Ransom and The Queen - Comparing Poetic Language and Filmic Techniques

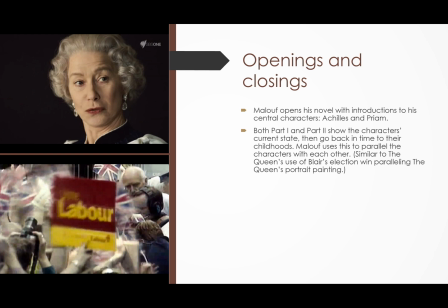The Queen does this as well, with the Queen sitting for her portrait, and she's watching Blair, who's just been elected the Prime Minister. So paralleling them, and you could use the word juxtaposition.
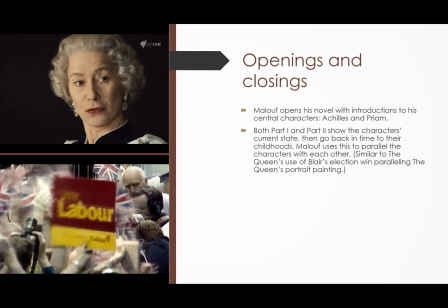The portrait painting is scene is juxtaposed against footage of Blair winning his election.
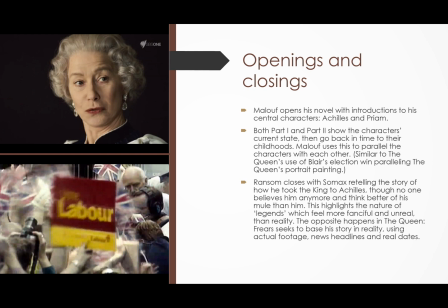What about the closings, though? We've got Ransom closing with Somax retelling the story of how he took the king to Achilles' tent, though no one believes him anymore, and think better of his mule than of him, his mule called Beauty.
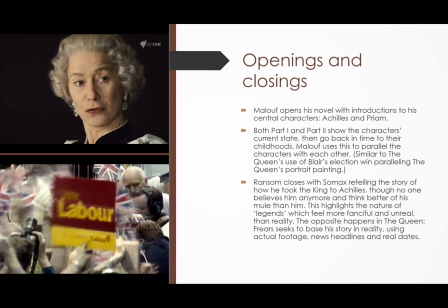So it's interesting how we've got Maloof kind of closing on it's like a trailing off kind of thing. And maybe that highlights the nature of legends, which feel more fanciful and unreal,
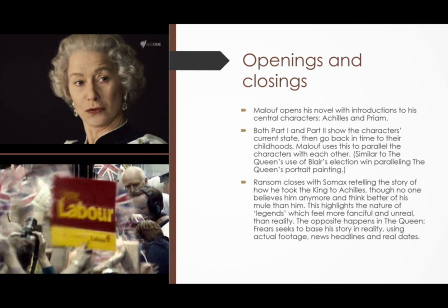but the reality of Somax telling people that he's the one who did it, people don't believe him. Like, they believe the legend of it, but they don't believe the actual telling of it, which comes from Somax. And that's an interesting thing, which is kind of the opposite of what happens in The Queen,
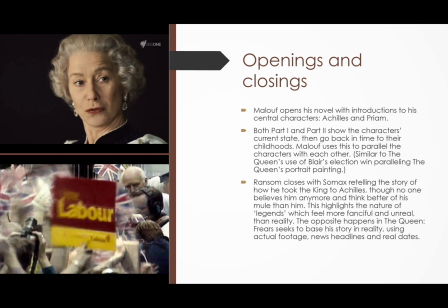where Friers seeks to base his story in reality, and he's using actual footage and news headlines to do that. And we believe, the audience believes those made up bits. We believe the conversations that had to be written for the movie because Friers
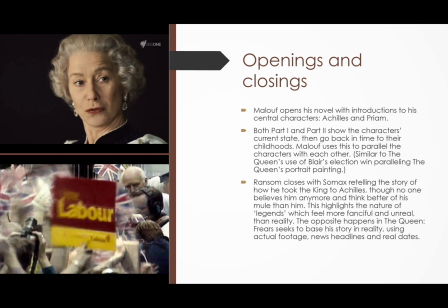has centered it around these real footage, actual footage taken from that time. So we don't doubt those conversations, even the one between the portrait artist and the Queen here. We don't doubt it at all, because we see, oh, this is a real life event.
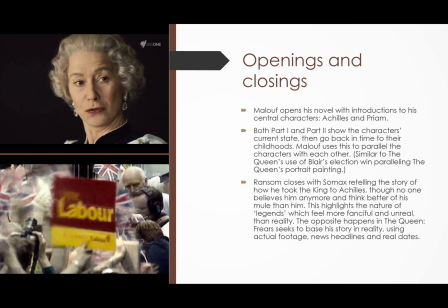This is not the legend of, you know, Achilles and Priam that Maloof explores.
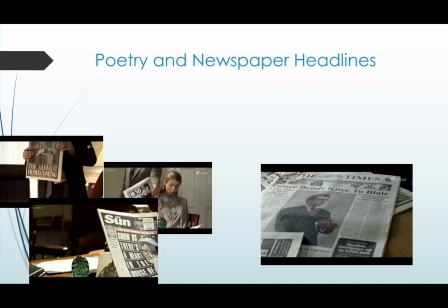Let's have a look at some poetry and newspaper headlines. So you could compare Maloof's use of language and newspaper headlines. Newspaper headlines tend to use poetic language all the time because they need to be short and sharp and pithy.
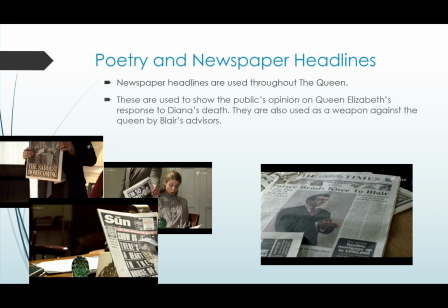They need to be memorable and interesting. So they're used throughout the Queen, and they're used in a kind of a summary way. They summarize what the public think of Blair, or they think of Queen Elizabeth.
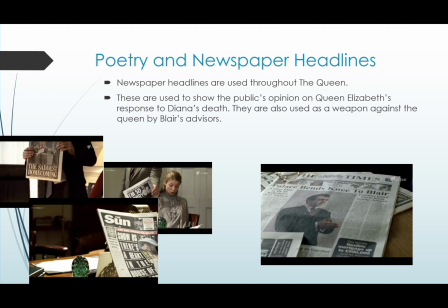So rather than having this in-depth conversation about what different people think, they just use the headlines. The headlines are what people think. So here are some headlines that you could use.
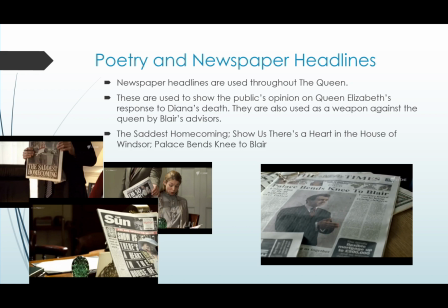The saddest homecoming. So that's when Diana's casket comes across to England. Show us there's a heart in the House of Windsor. Used to criticise the Queen there.
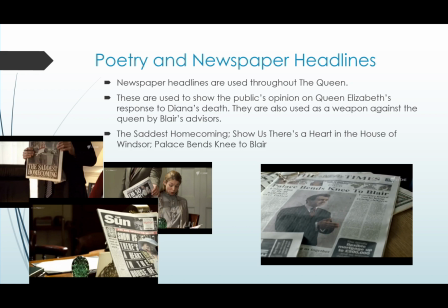And Palace bends knee to Blair. That's the headline in the Times there, used to say that Blair has heavily influenced the Queen, and that's why she's coming back to London rather than staying in Balmoral. So let's just look at a couple of shots here.
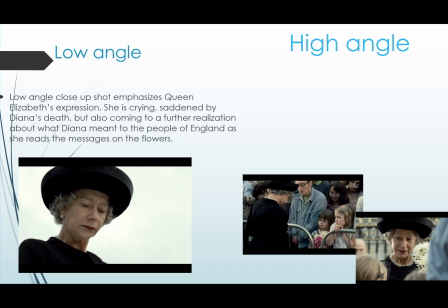We've got a low angle shot there. It's a close-up shot that emphasises Queen Elizabeth's expression. She's crying and saddened by Diana's death, but also coming to a further realisation about what Diana meant to the people of England as she reads the messages on the flowers.
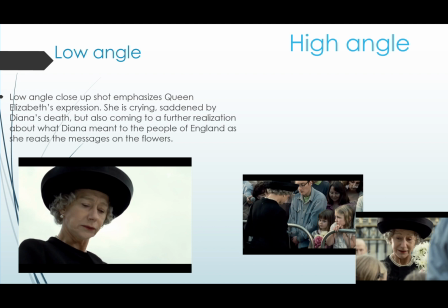So just there, she's walking around Buckingham Palace there, and she also walks around Balmoral Estate at the front there, at the fence, and she's reading what people have written about her and about Diana, and it's quite scathing, often quite scathing about what they think of Queen Elizabeth.
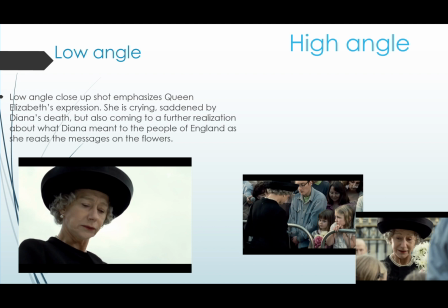So she's kind of reflecting on that as she cries. So we've got a high angle shot as well. This is quite a nice scene where Queen Elizabeth is essentially redeemed by the public.
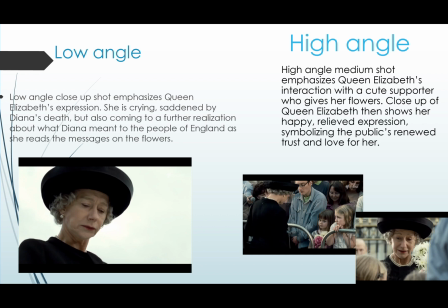So here it's symbolised by this little girl who gives her flowers. So Queen Elizabeth says, "Hey, would you like me to put those down for you?"
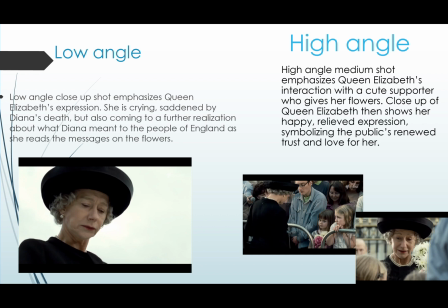And the girl says, "No, they're for you." So that's symbolising the public and how they've changed in their attitude to the Queen. Here we've got, so the evidence that you might use in an essay is a high angle medium shot, if you'd like to phrase it like that,
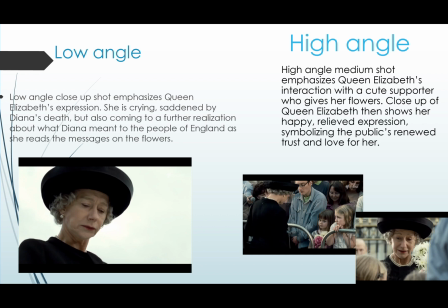or a high angle shot emphasising Queen Elizabeth's interaction with a cute supporter who gives her flowers. A close-up, so there's another one, a close-up of the Queen then shows her happy, relieved expression,
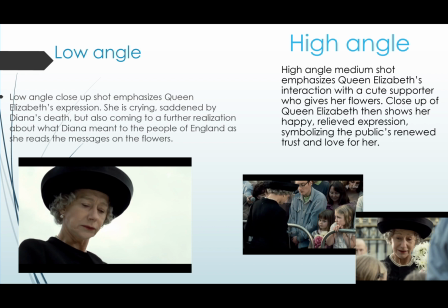symbolising the public's renewed trust and love for her. So just be mindful of the way that's phrased there. I've tried to phrase those descriptions as how you might actually describe that in an essay.
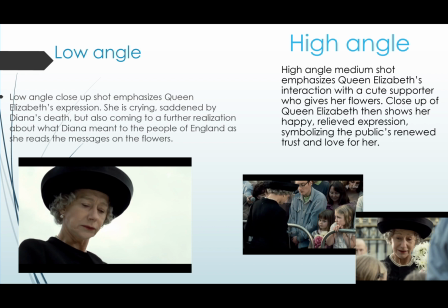Again, don't be too long-winded with your descriptions of the shot, but use it to make a point about, a point which backs up your essay topic. You could look at zooming.
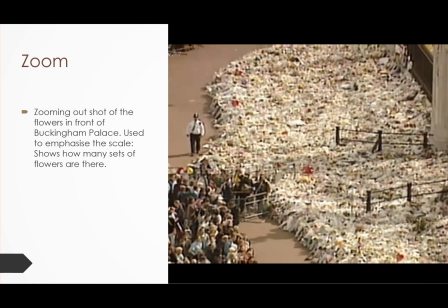So there's this zooming part, zooming out. It was really close to the flowers, and then kind of panning across the flowers, and then it zooms out to show the enormity, the sheer amount of flowers that have been put in front of Buckingham Palace.
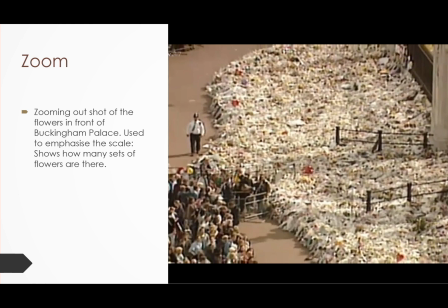So that might symbolise the public outpouring of grief for Diana. And they're doing that at Buckingham Palace. It's interesting they do it there because the public still view Diana as a royal.
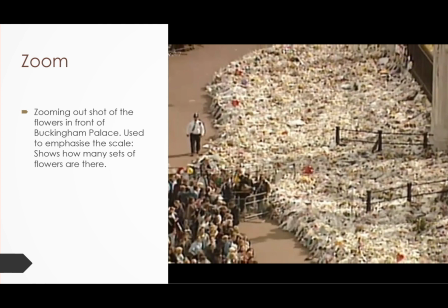So this shows, by putting the flowers at Buckingham Palace, it shows that they view her as a royal, rather than putting it at Diana, Spencer's family home or something like that.
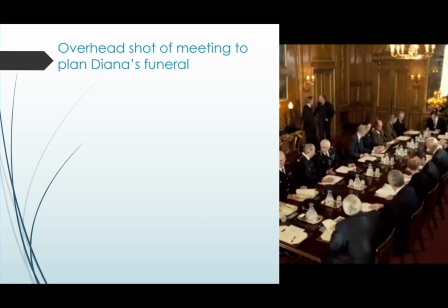So a zoom is used to do that. This is a funny scene. It's really kind of a mocking scene of Lord Airlie. So we've got this overhead shot looking down at this meeting.
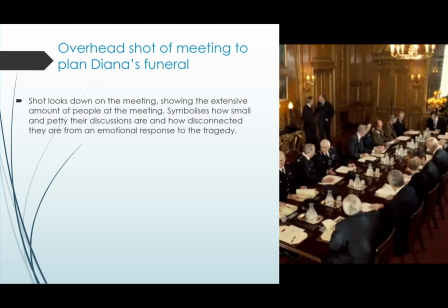And it's showing the extensive amount of people at the meeting. So maybe it's overkill, the amount of people. They've all got suits on. They're all stuffy. It's all very formal. It's in a very formal place.
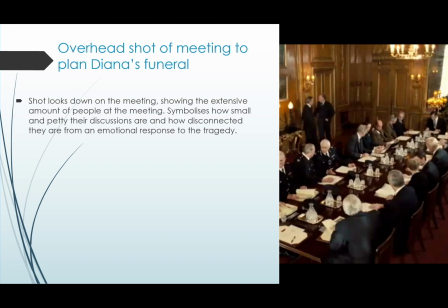It symbolises how small and petty their discussions are and how disconnected they are from an emotional response to the tragedy. Okay, so that's what this overhead shot kind of looks down on them for that. And the dialogue also is coupled in with that.
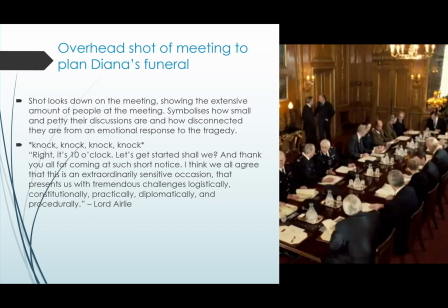So we've got this knock, knock, knock. Lord Airlie kind of brings everyone to attention.
And he says this: Right, it's 10 o'clock. Let's get started, shall we? And thank you all for coming at such short notice.
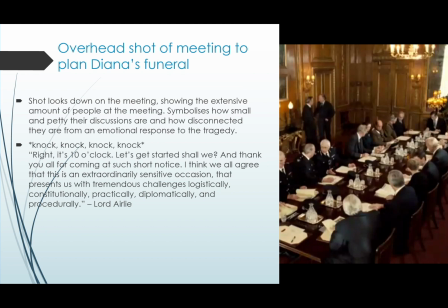I think we all agree that this is an extraordinarily sensitive occasion that presents us with tremendous challenges logistically, constitutionally, practically, diplomatically, and procedurally.
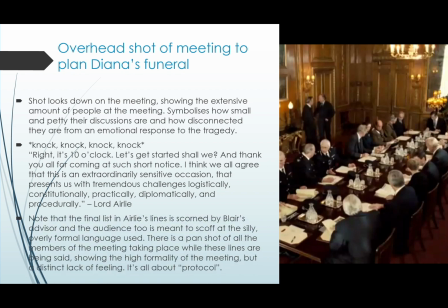And so to that, we've got Blair's kind of advisor kind of mocking that and scoffing. So there's a pan shot. It goes from this overhead shot and then it pans through from Lord Airlie through all these people, mostly men, sitting at the table.
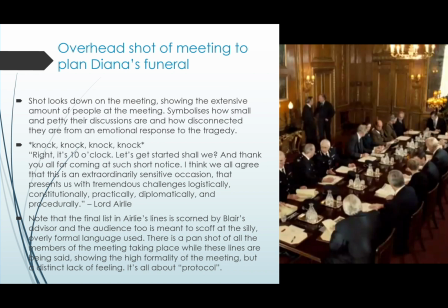And then it gets to Blair's advisor at the other end who scoffs. And this is about protocol. This is about what is meant to be done. You know, it would not surprise me if you got an essay topic on protocol or what is, you know, doing what is meant to be done in your exam.
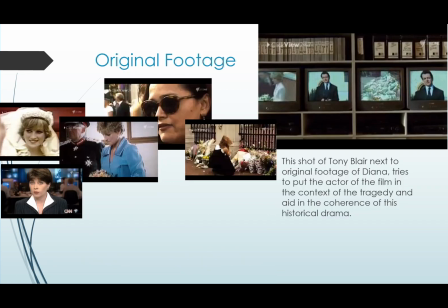Let's moving on. So I mentioned before about Frier's use of original footage. It's all throughout, and often quite long. There's long stretches of this use of that. So we've got a shot of Tony Blair next to original footage of Diana.
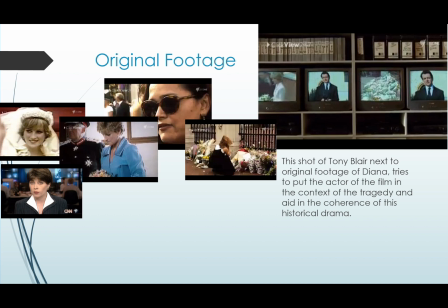So it tries to put the actor in the film in the context of the tragedy, and it aids in that coherence of that historical drama that actually puts the actors and it makes it feel like it's actually Tony Blair rather than this disjointed you know, retelling.